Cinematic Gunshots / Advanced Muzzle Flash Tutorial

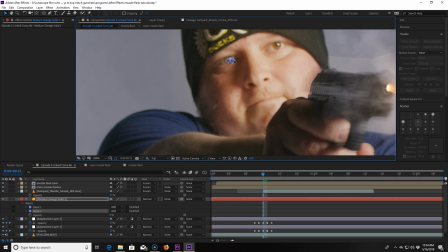Then I click Ctrl D to duplicate that mask and move it to my other eye. Position them both where you think the muzzle flash would reflect in my eyes. Now I turn the opacity back on and you can see these ugly yellow circles. I feather both circles by clicking F on my keyboard by 3 pixels.
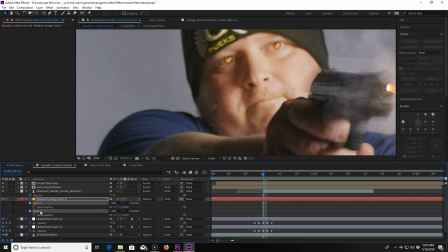Then while both masks are highlighted, I click Ctrl D to duplicate both of them. I feather the 2 new masks by 11 pixels. I then click into the blending modes and click Color Dodge.
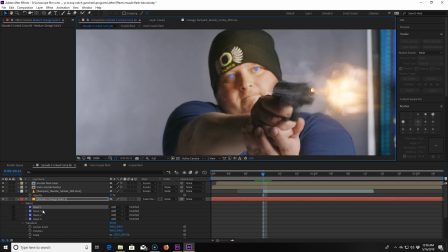That's very important. At this point, I'm making sure I have them exactly where I want them to be.
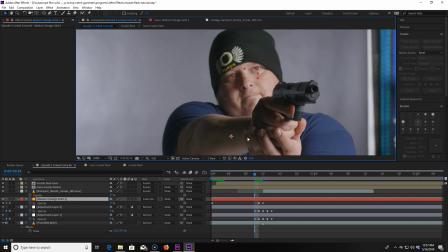Now I click the opacity of the layer to 58, then click back one frame and make it 15, and then click back one more frame and make it 0. I make sure to do the same thing on the other side of the muzzle flash to make it look like it's animating on the same time as the flash.
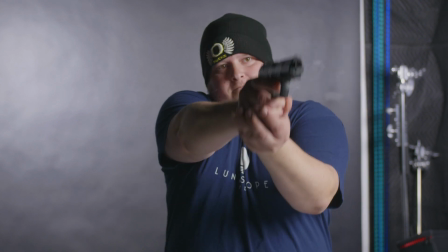Now that's looking nice. Even in slow motion, this effect will hold up. That's what I love about it.
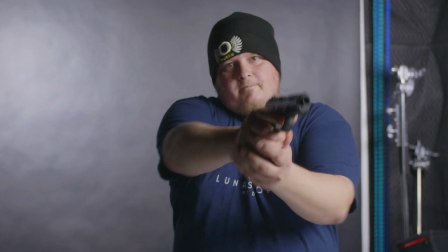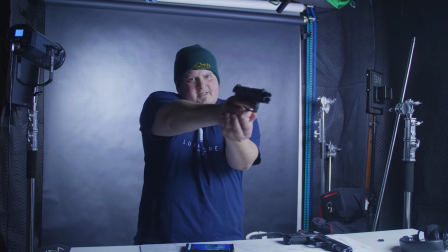At the beginning of this episode, right before the bumper, I also added masks to objects that would have been hit with light,
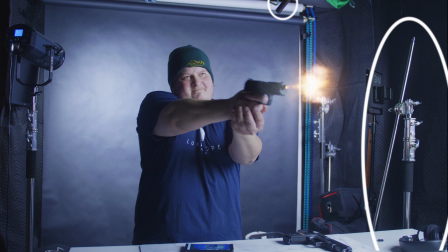like the microphone up on the top and the C-stand to the right of the video.
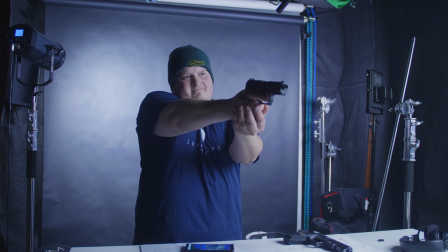Now once we add a gunshot sound to this effect, let's see how it looks. Very convincing if you ask me, and will hold up much better than just putting a muzzle flash in front of the gun and leaving it at that. This is just one of the ways I do muzzle flashes. Sometimes when it's bright out, like when the sun's out, I don't even use a flash. I use mostly smoke effects. And other times you have to factor in things like wind, but those are things I'll show you in another video. So if you like this video, you know what to do. Hit that little like button over there. If you like filmmaking tutorials in general or just After Effects tutorials, hit the subscribe button or that weird little bell that nobody apparently knows what it does. If you have any questions on this or any filmmaking topic, go ahead and leave them in the comments and I will answer as many as I can. So long as you remember, it's not a competition. Let's all rise in this business together. Or else.